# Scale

A large-size scale for Ian Holm to appear in, and a small scale, a Hobbit-size scale, for Ian McKellen to walk through. Primarily on the small set, we had to spend days and days and days filming, and what was essentially like filming in a submarine.
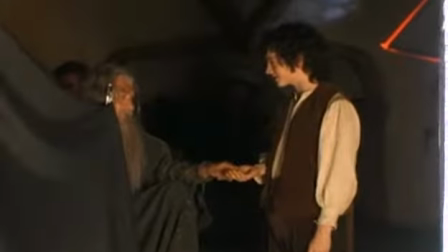It was that crammed and that small.
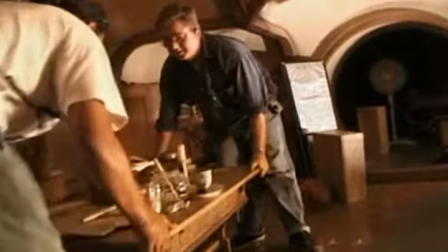Everything that we did almost had to have several scales to accommodate and make this illusion come across on screen.
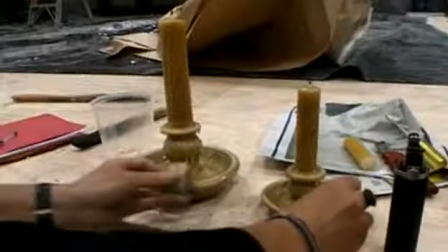Every book in the bookshelf of Bag End, every piece of parchment, every prop had to be built perfectly replicated at two different sizes. You would build Gandalf's cart in two different scales,
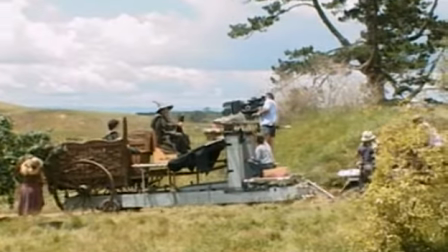and it also had a force perspective split rig on it so that you could get Gandalf and Frodo sitting side by side,
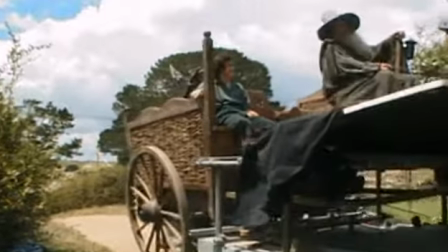apparently, although in fact Elijah Wood was sitting much further back from the camera than Gandalf,
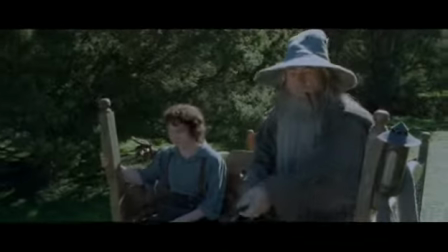and you just pull the illusion off by the way you stage the scene.
Whatever you did, you've been officially labeled a disturber of the peace.
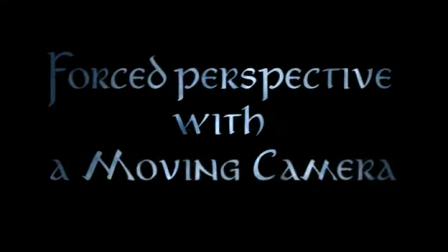What we've done with some of our forced perspective shots is be able to move the camera for the first time.
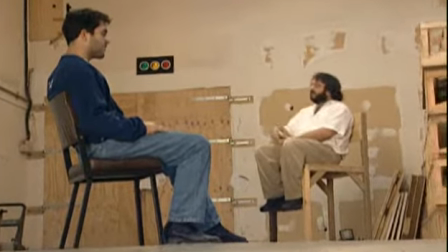That they were always techniques that required the camera to be locked off, because once you started to move the camera,
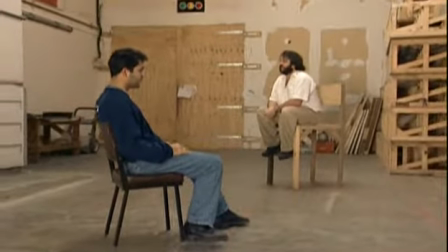it would give away the illusion of one person being further away when you're really wanting them to look like they're side by side.
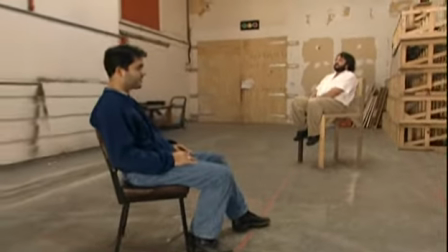In order to get the camera alive,
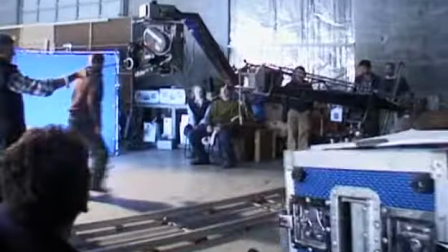we started thinking about ways of using motion control in order to doing what we call moving forced perspective shots, using slave motion control bases. You do a motion control move where you have the one actor on a moving platform.
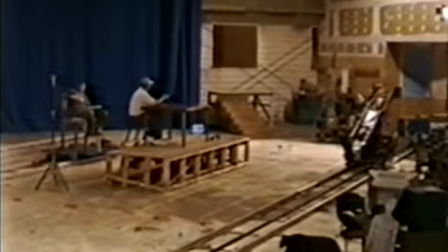So when the camera moves, you're doing your moves all relative.
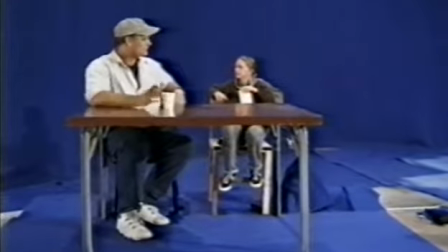So you're literally sliding the guy along on the floor as your motion control motion control camera is moving along.
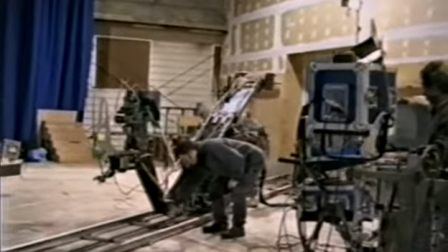You have the camera on a motion control dolly, making it move in and out or side to side.
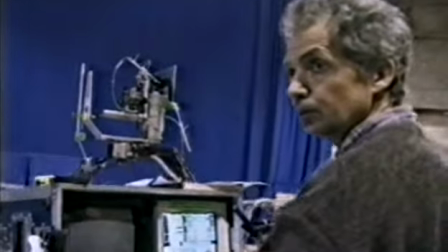But you have another smaller dolly that's electronically hooked to it and does the exact same motion, but sort of in a counter movement.
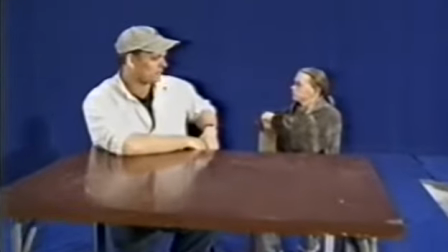But every time you move one way on one dolly, the other one immediately responds. When you're actually viewing it, you're basically doing a split. And if you're doing a move around, when you do this split, it looks like they're moving in sync with each other. And it's because you're moving the two guys around relative to this moving camera. In the shot where Frodo is pouring tea for Gandalf at a table,
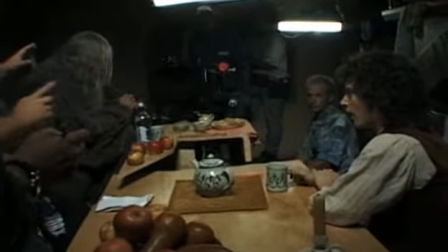and the camera kind of crabs past from one side of the table to the other side.
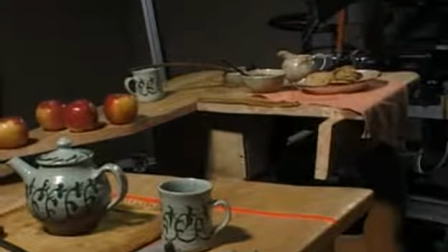And in that instance,
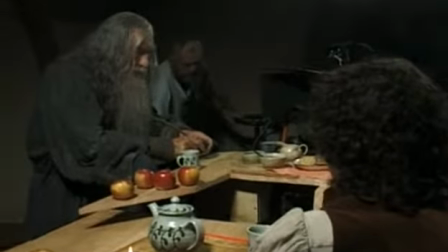Ian McKellen was actually sitting on a dolly that was actually moving him slightly on a small-scale table with small-scale props.
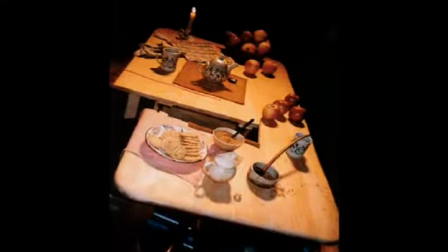And it was not too far from a full-size table, a Frodo-size table with larger Frodo-size props.
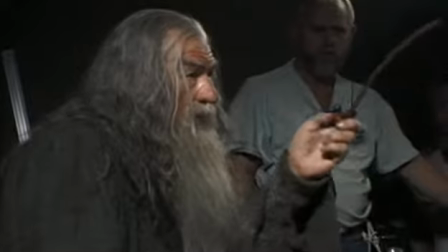I've got a look there. For when he's standing?
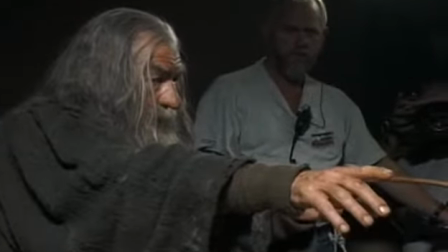Yeah, but I don't, and I got a look there for when Nigel's sitting. What I don't have is a look when he's crouching, which is the beginning of the shot.
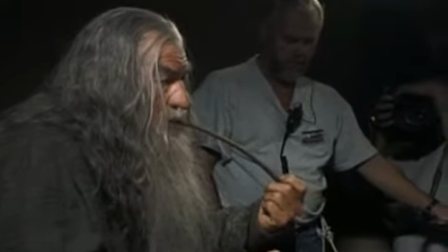Okay, we can give you that. We can go back to number ones and make sure that you've got that.
Through camera, at one end of the move, everything lines up.
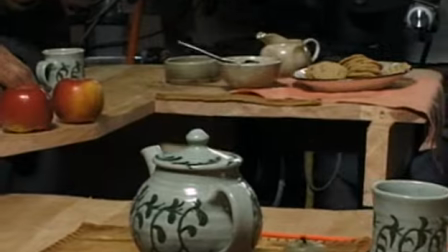When you move to the other end of the track, everything still lines up because that smaller table and Ian McKellen on that other dolly has moved slightly.
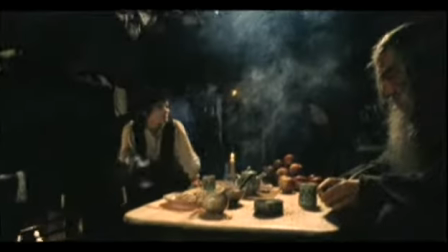It's kind of fun to actually build these things and see them in camera.
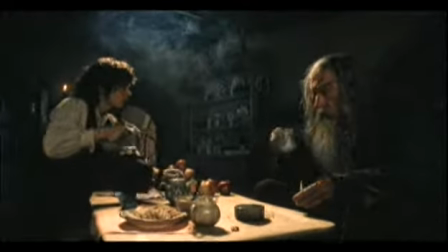It's wonderful. It's fun to actually just, get dailies back and the shots done. It worked pretty seamlessly, and everyone was really amazed with the results.
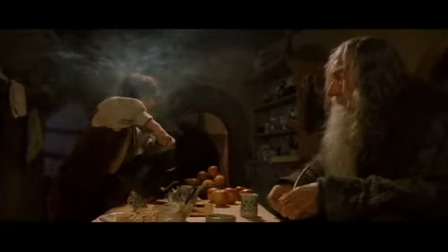In the fires of Mount Doom, taken by Isildur from the hand of Sauron himself.
Another technique that we used in order to create the sense of scale, the differences between the two actors and whatnot, is scale composites.
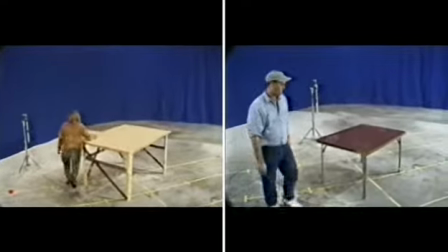And that's where we shoot each actor separately,
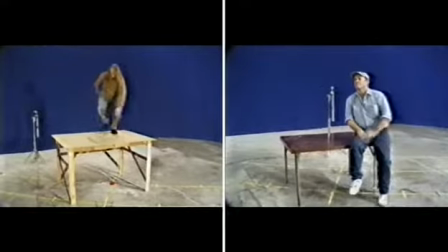and then later, the two pieces of film, put them back together again and composite them into one.
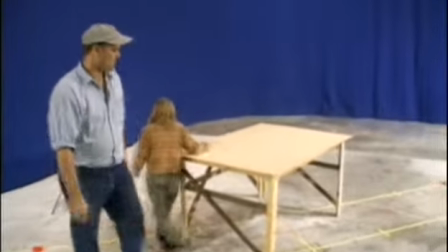We use blue screen photography so that you could do a pass on one actor with the camera closer to him,
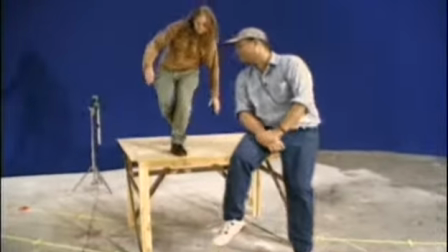and the smaller actor, you could repeat that pass with the camera further away again against the blue screen, and then composite those two images together, or you could shrink one image down in the computer and composite it together.
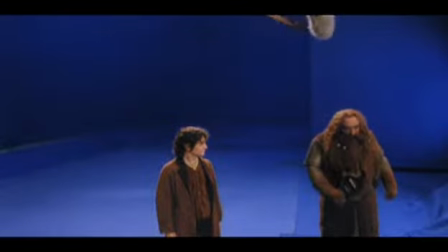On my axe!
I'm the tallest member of the Fellowship. I'm sort of 6'1". So there's this problem of scale. I should be bigger than the hobbits, and yet not as tall as the elf. In a way, it was very fortunate that Gimli was cast. John Rhys-Davies played that role because his ratio in size to Elijah Wood and
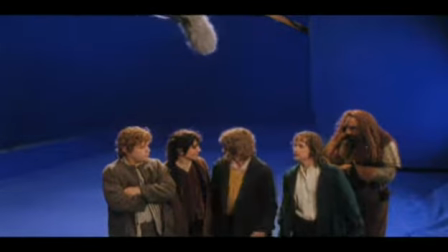Sean Astin and Billy Boyd and Dominic Monaghan is actually correct.
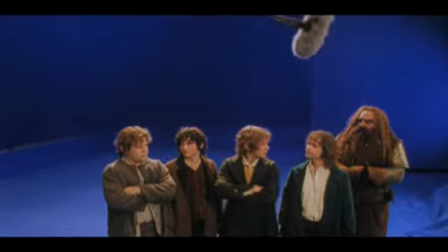You're doing a multi-pass composite to get the right sizes for the hobbits and Gimli.
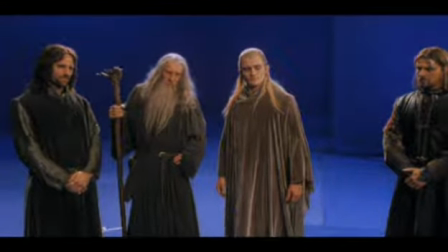You could photograph them all at the same time, and you'd only have to photograph separately the humans, Gandalf,
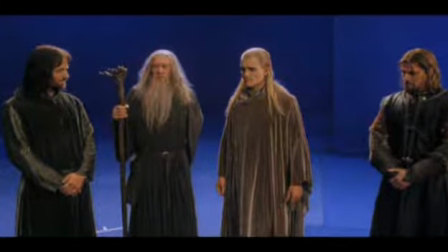Sean Bean, and Viggo Mortensen, in separate passes. So instead of having to do 3 passes for the 3 sizes, you could actually get away with 2 passes.
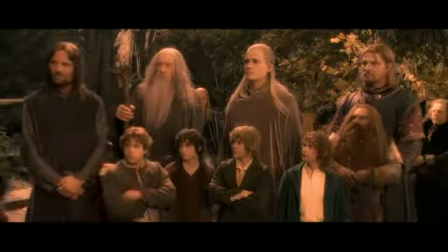9 companions. So be it.
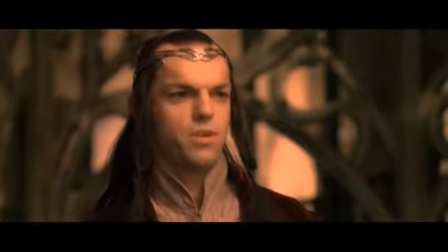You shall be the Fellowship of the Ring. Right. Where are we going?
And when I first saw a completed bit of the film which included a Hobbit and me,
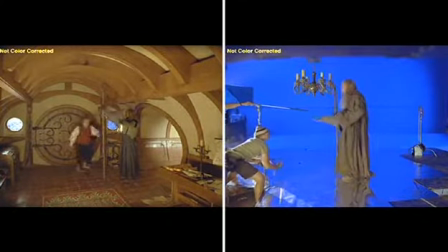Ian Holm as Bilbo, half my size apparently on screen, and me, it was only halfway through the scene that I realized
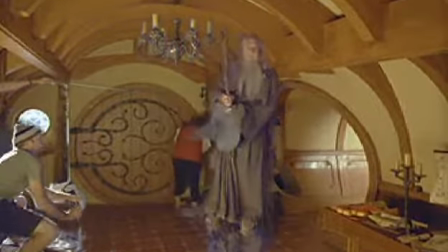that all our trickery had worked and that I just accepted
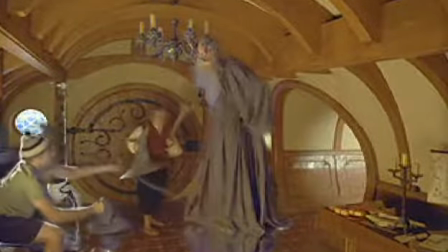that he had been shrunk or that I'd been magnified.
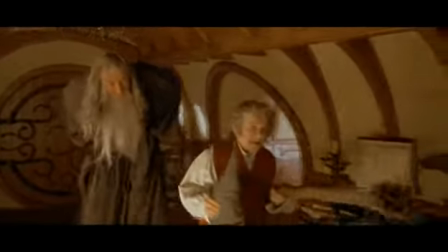And my heart stopped for a moment, and I thought, not for the first time, We've made a very good film indeed.
Just tea, thank you.
Some other techniques that we used were as complicated as a very
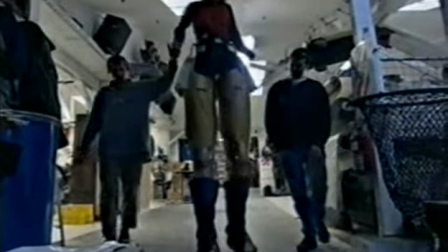sophisticated stilt walking technique that Richard Taylor's group devised,
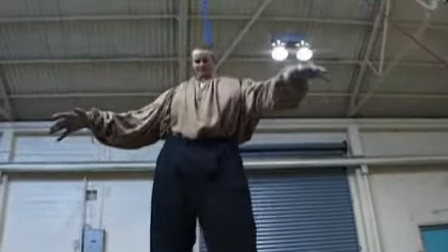so that you could put people into these big rig things and would extend their legs,
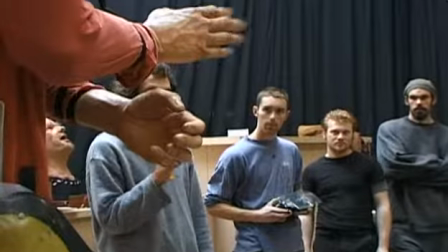and they had oversized costumes made and remote controlled hands that were twice normal size.
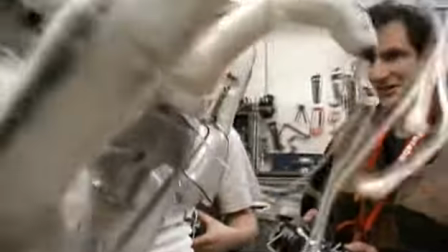They're worn by very small performers who drive these big rigs around by climbing inside them.
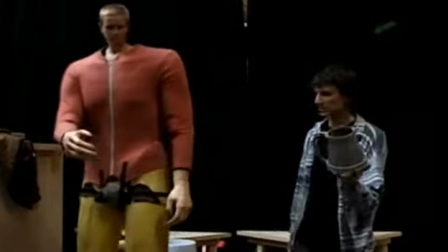Rhys, we're going to have tankets to deal with.
This is what I do.
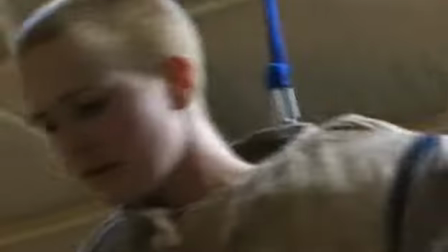This is the big rig character, and walking around in these things is challenging.
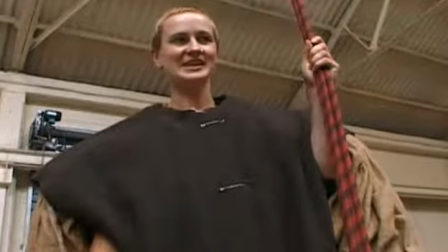It's a little bit scary. We can handle that. It's like you can never be ready to jump off a cliff. You just have to take a big breath and go for it.
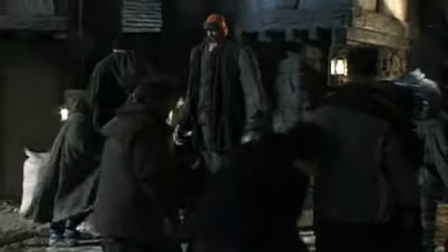So when you go through the streets of Brie, or you go into Brie itself, there are a few big rigs used in that sequence.
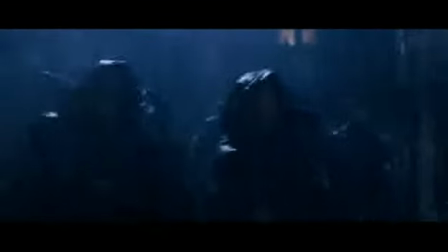They could walk through the foreground or the background of a scene and make and be much larger than the hobbits. Peter was really good at kind of visualizing that and knowing his shots and knowing that if
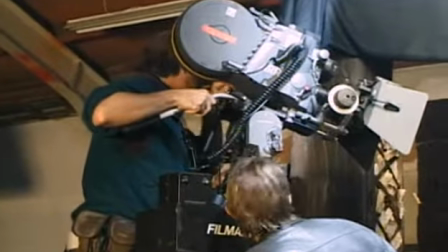he's doing a shot where he's looking down in the bar and he has the hobbits there,
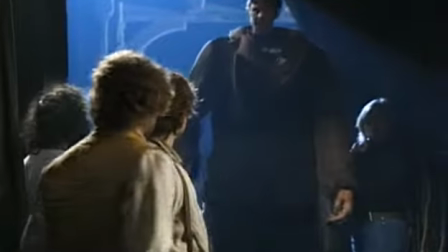he could literally have just guys with big clothes on and big rubber hands walking by, which sounds very corny, and you would never want to do that in a wide shot. But in a tight shot, you're only seeing this much at the patron, and he just walks by.
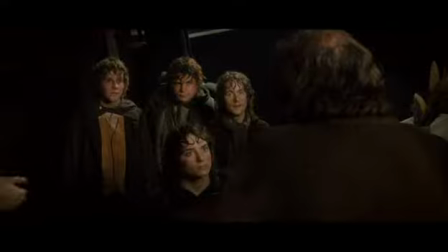And so, but it still gives you this feeling that guys are walking by and that they're only 3'6" tall. Finally, we also have used some scale doubles. We did a worldwide search for people that were actually, I think, about 4 feet tall,
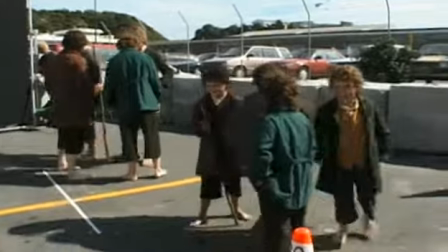and found a number of very good people that have actually acted.
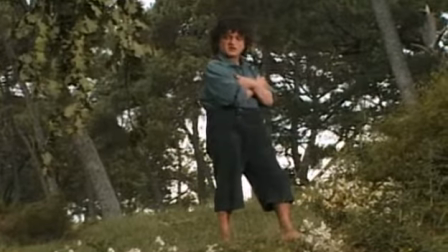Looks like you're hitting a mark a bit too much, Karen. Okay. And you say, "It's great to see you, Gandalf."